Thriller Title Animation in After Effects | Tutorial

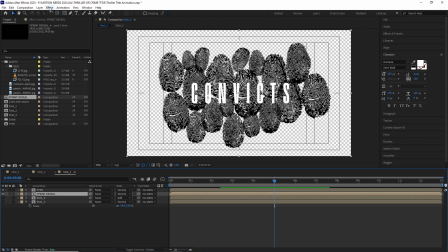[8:41]
Once done, I dragged this into our shot 3 comp,
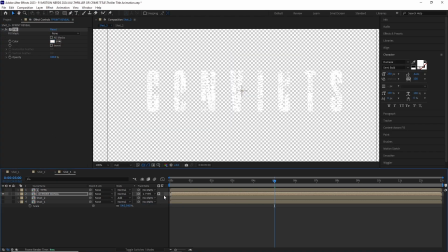[8:45]
fill it with a white color and set it to track mat our type comp.
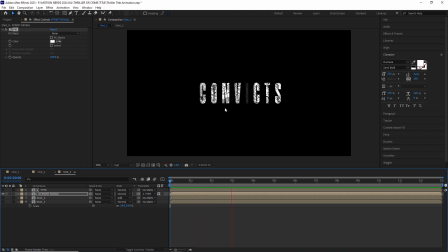[8:51]
After this,
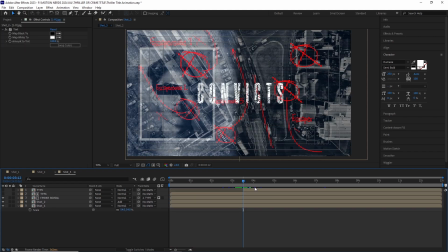[8:52]
I duplicated the type comp and split it after a few seconds and then animated its opacity from 0 to 100.
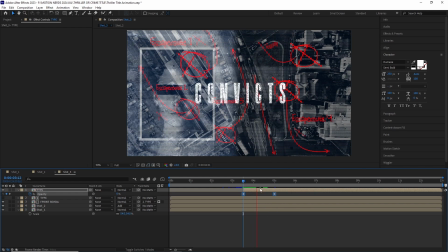[9:01]
So we can get our regular title back. So with this much things going on in the background, it's really hard to read the title after the reveal.
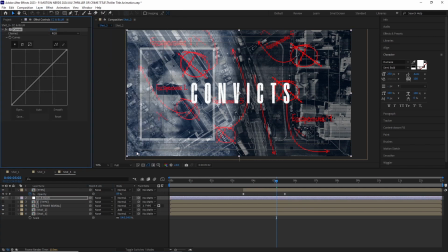[9:11]
So to counter that, I added an adjustment layer with a curve and a Gaussian blur effect.
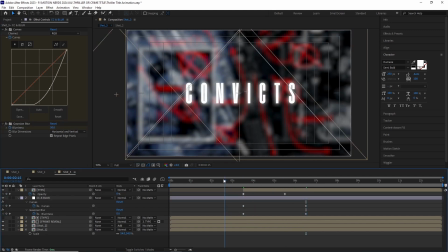[9:17]
And over time,
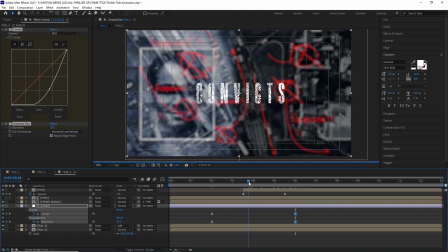[9:18]
I animated the curve going down to make the image more darker and the Gaussian blur going up to make it more blurrier.
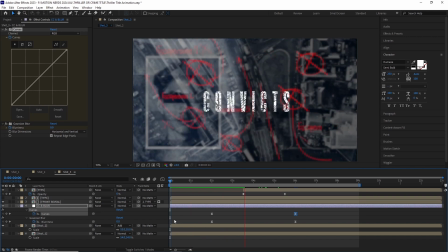[9:27]
This will help make the title stand out more from the background.
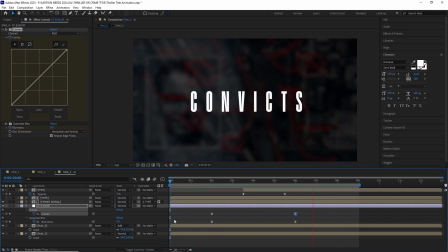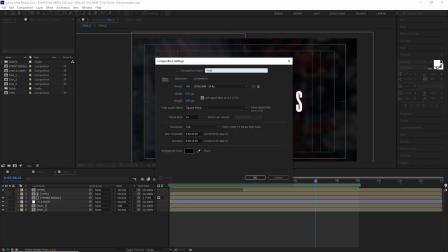[9:41]
The final shot is really easy.
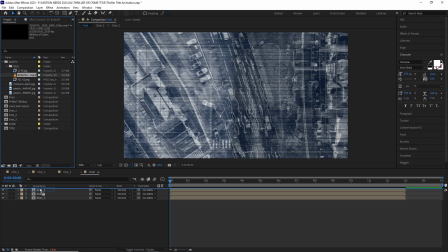[9:43]
For this, I created a new 1080p comp, then dragged in three of our shots inside along with our light leak footage.
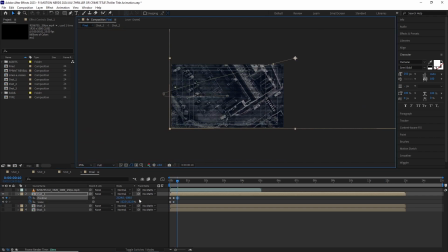[9:52]
After this, in the first shot, I started animating its position and scale properties, then turned all the keyframes to hold keyframes. I animated this comp scale value over time to get a bit of that zoom out feel while the map is getting revealed.
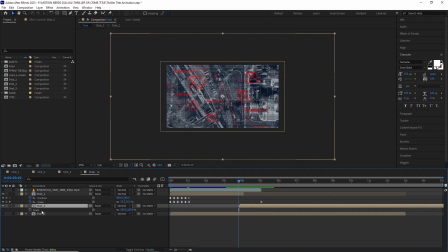[10:11]
Then I lined up the second shot and basically animated its scale going up, giving us this slight zooming in effect. After this, I just lined up the third shot, and with this one, it was just added. No additional animation was needed.
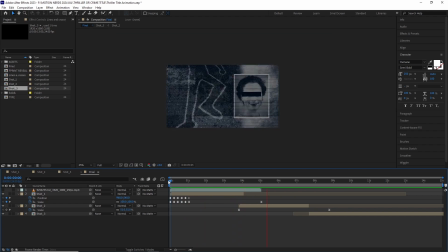[10:32]
Now you guys can see these three shots are edited with hard cuts. One ends and another one starts immediately. Now it was time to hide these cuts.
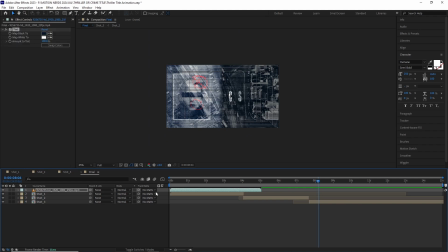[10:42]
The first thing I did was tinted the light leak element to match our composition.
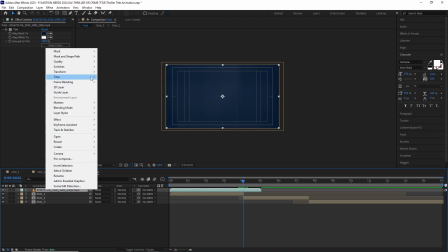[10:49]
And then right click over it and went to time stretch,
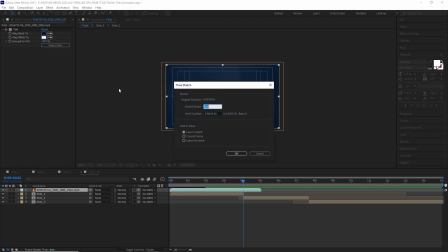[10:53]
and used a time stretch of 25% to speed it up. Then I lined up the brightest part of this light leak to the exact cut in the timeline.
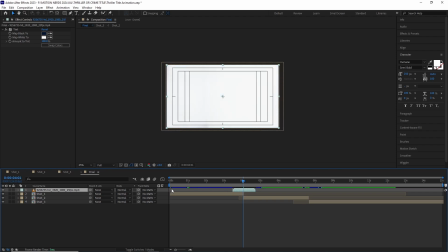[11:04]
Changed the blending mode to add, and we're done.
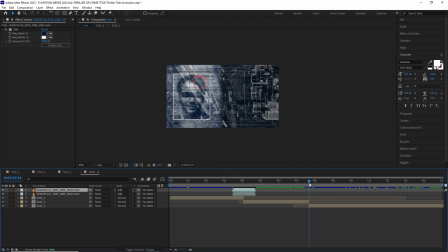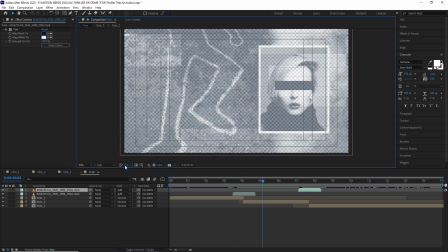[11:16]
Now since we have Venetian blinds inside of this comps, if I toggle the transparency,
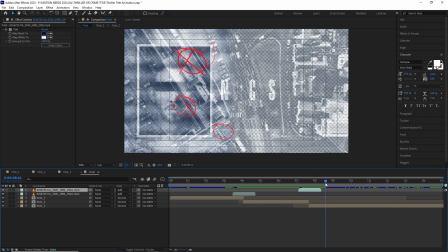[11:22]
you can see this makes this entire comp a bit washed out.
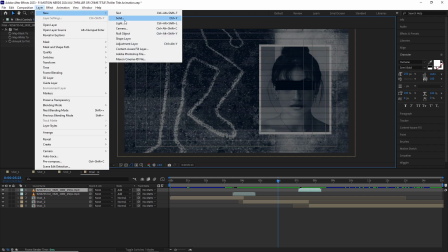[11:26]
So to counter that, I just added a same blue color solid to the background.
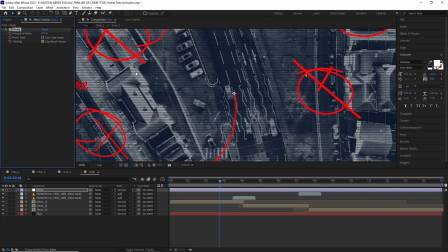[11:35]
An adjustment layer with some noise was added to tie everything up,
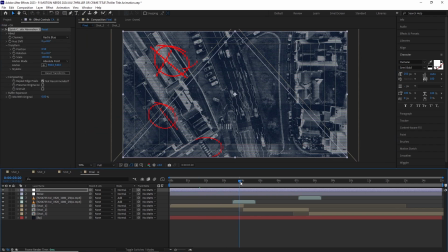[11:40]
along with another adjustment layer with quick chromatic aberration 3 applied to add some chromatic aberration.
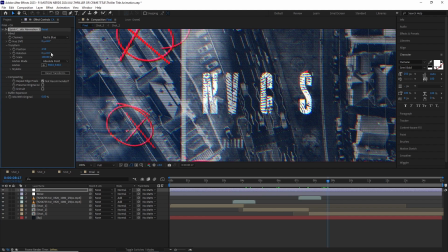[11:48]
By the way, Quick Chromatic Aberration 3 is a free plugin, link is in the description.
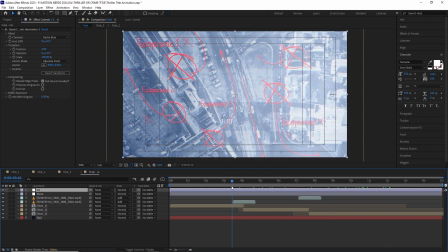[11:53]
With all of this done, this is our final title reveal.
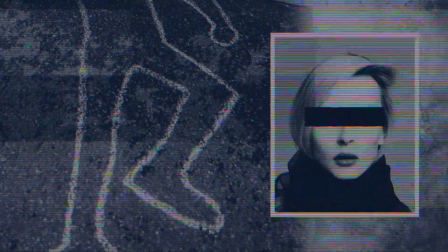[12:00]
There is so much potential to customize this reveal to your heart's content, so don't afraid to experiment with different looks.
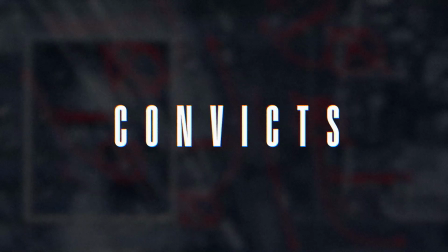[12:08]
I have linked the majority of the assets down in the description, so you guys can collect them all.
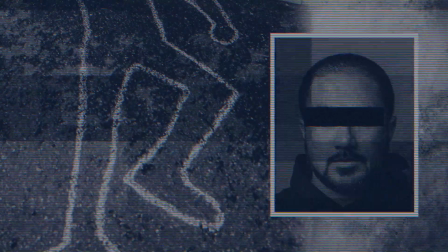[12:14]
The only thing which is not included is the fingerprint image sequence, but you can collect similar free stuff from anywhere from the net.
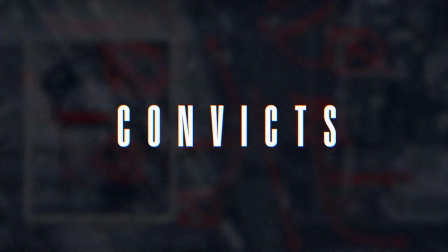[12:23]
If you choose to download this same file, you can collect it from my Gumroad page,
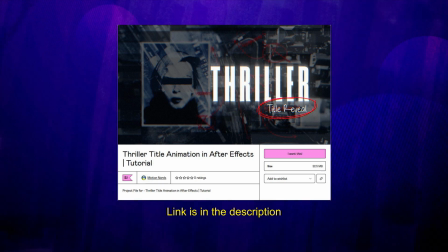[12:28]
and you will be helping this channel to make more tutorials like this. I'm really sorry for not posting soon.
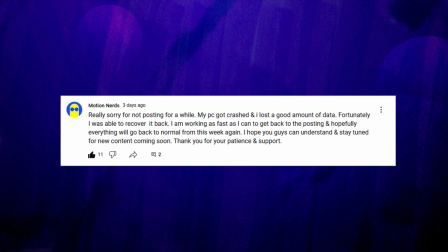[12:36]
As I stated in my community post, my PC got crashed. I'm still recovering the data. So thank you all for being so patient with me.